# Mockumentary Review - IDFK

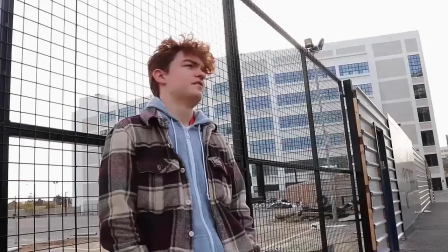[3:55]
Once again, this is a good topic to try and cover, but it falls flat on its face,
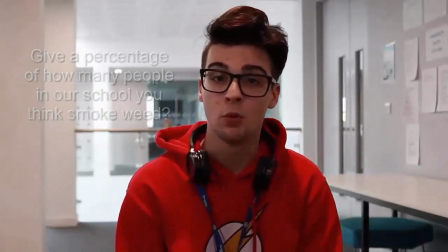[3:59]
as in its attempt to be funny they have given false percentages, which would be fine if it actually made people laugh,
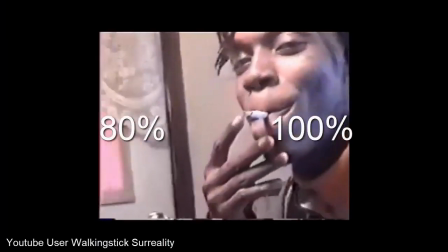[4:05]
but it doesn't, and in general is just flashing made up numbers with 420% in the middle for what was presumably meant to be a joke that has clearly failed.
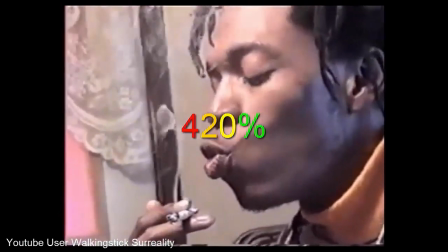[4:13]
I won't express any further opinion on the topic as there's not much else to say other than again this does not relate to the actual topic of the mockumentary,
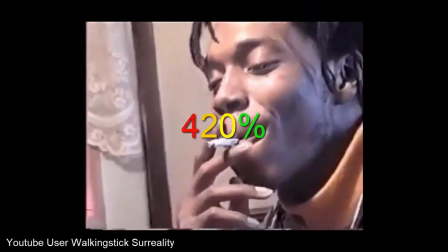[4:20]
and as I suspected it has just drifted further and further away from what the mockumentary is meant to be.
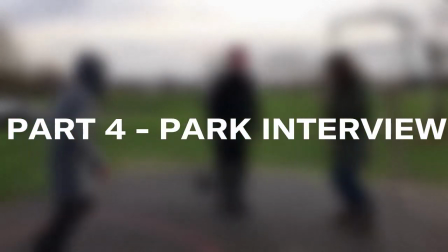[4:25]
The next scene within the mockumentary is a part where the video creator has supposedly gone into a park to meet with a bunch of young teenagers who use drugs.
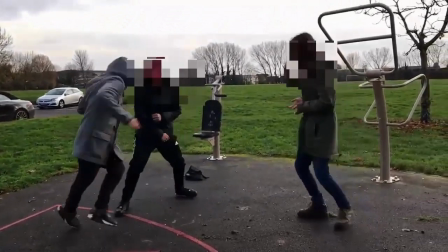[4:33]
I don't know how many times I can say this, but drugs is not one of the topics that is meant to be discussed within this mockumentary, and at this point is really starting to become tiresome and boring.
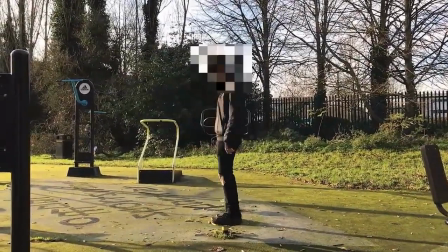[4:42]
All we are hearing is the same thing repeated over and over again. Drugs good, do drugs, woo.
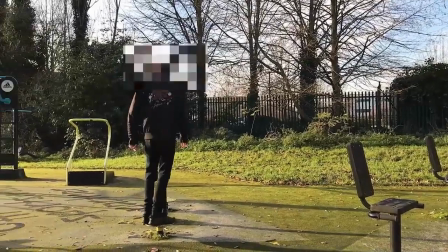[4:48]
What a boring topic that makes this overall boring mockumentary even worse than it already was.
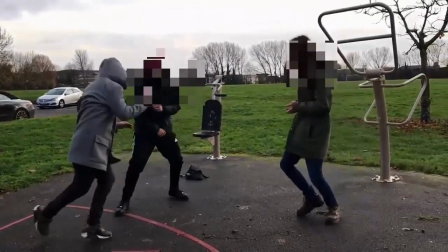[4:54]
But moving on. The only part of the video that managed to make me remotely think that this was funny is a man standing in front of a tree,
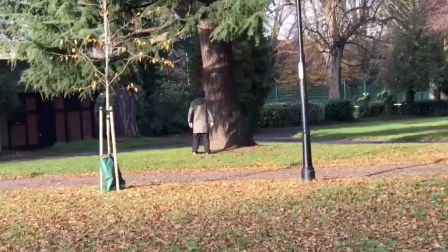[5:01]
which speaks volumes for what the rest of the mockumentary holds, as it can actually be compared to staring at a tree and trying to tell a story behind it.
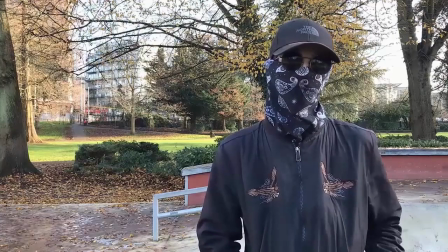[5:09]
So, for the first interview within the park, we have this ridiculous getup and also terrible audio recording.
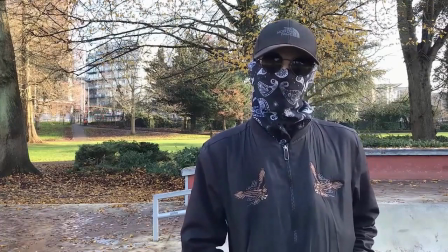[5:15]
I don't know what I was expecting. I guess I thought maybe they had looked over their previous recordings and found that the audio was bad and decided to try and change it, but I guess they haven't. Instead, for a majority of the first interview in the park, we have this aggravating, annoying, low-pitched humming noise in the background featuring, yet again, more wind, making it hard to understand what the person is saying.
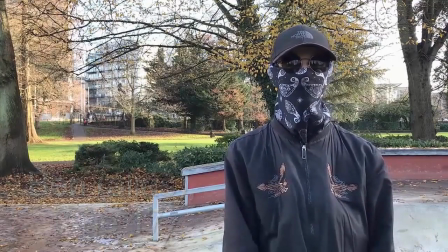[5:34] Cigarettes. I smoke something probably every day, to be fair. The best place to smoke for me is probably a park or my house.
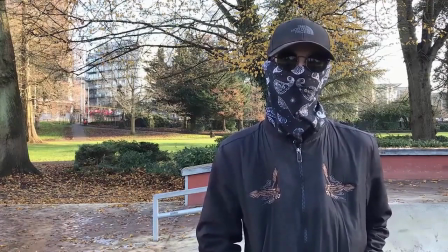[5:43] Anywhere that's like away from people, because you don't want to.
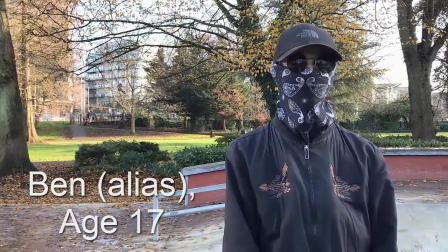[5:46]
This, bundled on top of the voice effect that they have put over the person, just makes this section of the video one of the most unbearable parts.
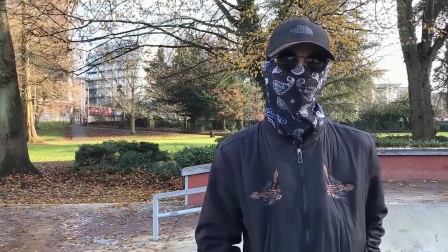[5:53]
That's not even touching on the video recording itself, which is one of the worst offenders for how bad the quality of the video is. The background is so distracting as it is clearly in view with the person being interviewed to the side, making them not even the subject to focus on.
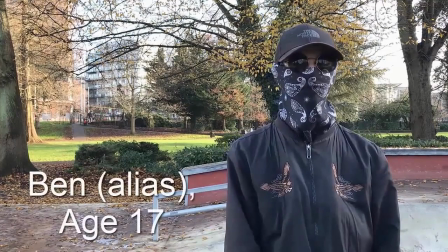[6:07]
This piled in with the pixelated moving background and blown out sky just makes the scene look terrible.
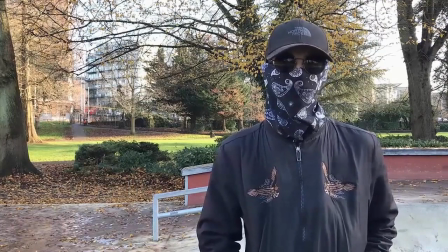[6:12]
With focus on the actual interview itself, we can see that the person is clearly addicted.
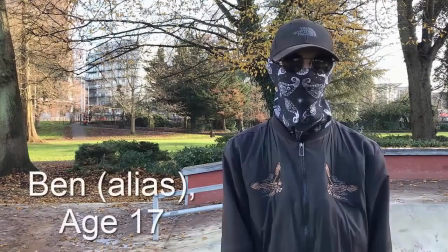[6:17]
The fact that all he hears for weed is praise and not even a single word of the bad sides of using drugs.
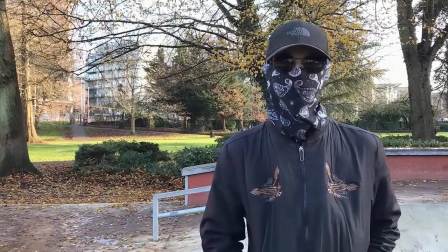[6:22]
Because of this, it becomes clear that it's just an addict speaking on why they are addicted. For example, why is there no mention of spice that can be put in weed and give bad effects to those that may have taken it? Or the fact that people spend ridiculous amounts of money to feed an addiction for maybe a week, which overall does not help people in the future when all that money is suddenly going to matter to them.
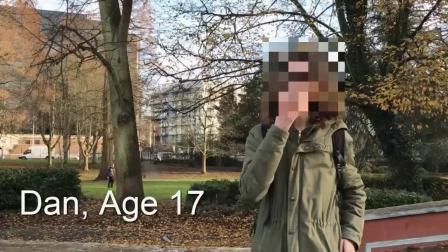[6:41]
But moving on with the video. The next interview is even worse, but how can it possibly get worse, I hear you ask?
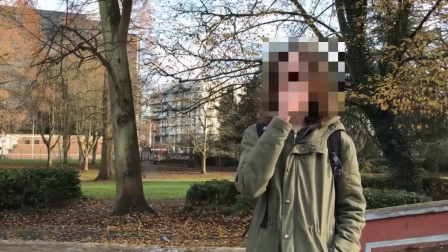[6:46]
Well, I'll tell you why.
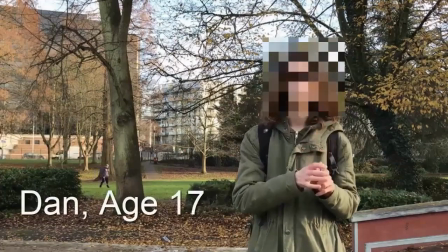[6:48]
Not only do we have some ugly blur filter put over the guy's face for obvious reasons, such as hiding identity, but with this one, they haven't even decided to put a voice filter over them.
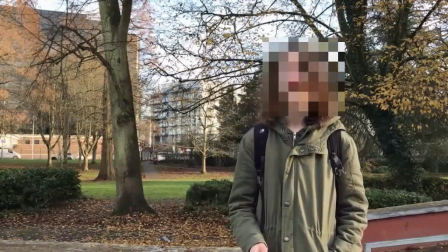[6:56]
So if anybody knows this person's voice, they know exactly who they are, completely ruining the entire premise of hiding their identity. But at the same time, thank God there is no voice filter, because you can't even tell what the person is saying.
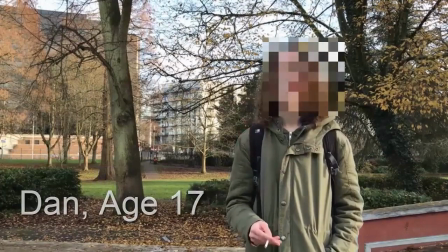[7:08]
Their voice is so distant due to improper use of microphone equipment yet again. Noises such as birds and trees sound louder than this guy.
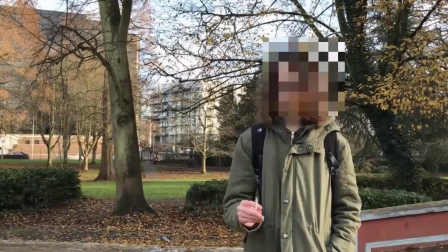[7:19] The occasional cigarette. I smoke cannabis on the occasion.
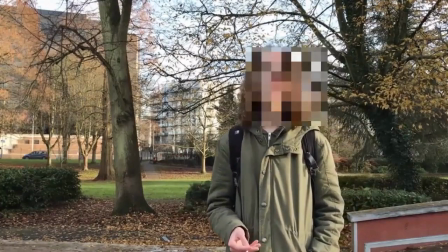[7:25]
How am I meant to enjoy or gather any information from this video that might as well have been replaced with TV static noise for 8 minutes and 9 seconds?
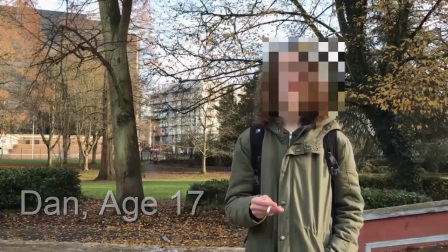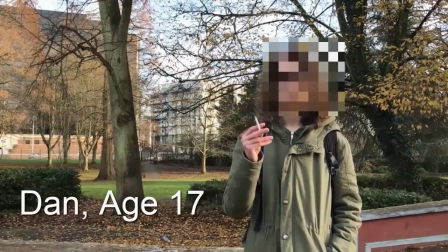[7:41]
I mean, even if it was, at the end of the day, I'd gain more joy and more information from the static than I would from this entire video.
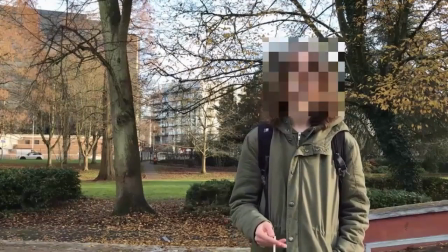[7:48]
And once again, the video is so disrupted by the background,
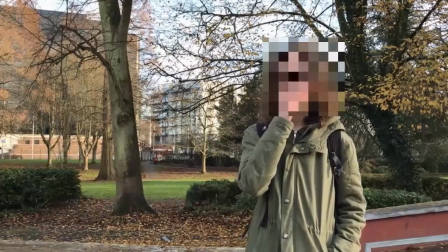[7:52]
the main focus is shifted to the side with a moving background that is low quality and blown out sky, which, as I mentioned before,
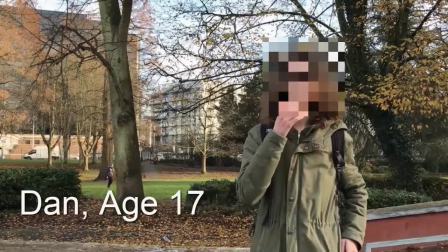[7:58]
just takes away from the scene and makes it unappealing to the eye.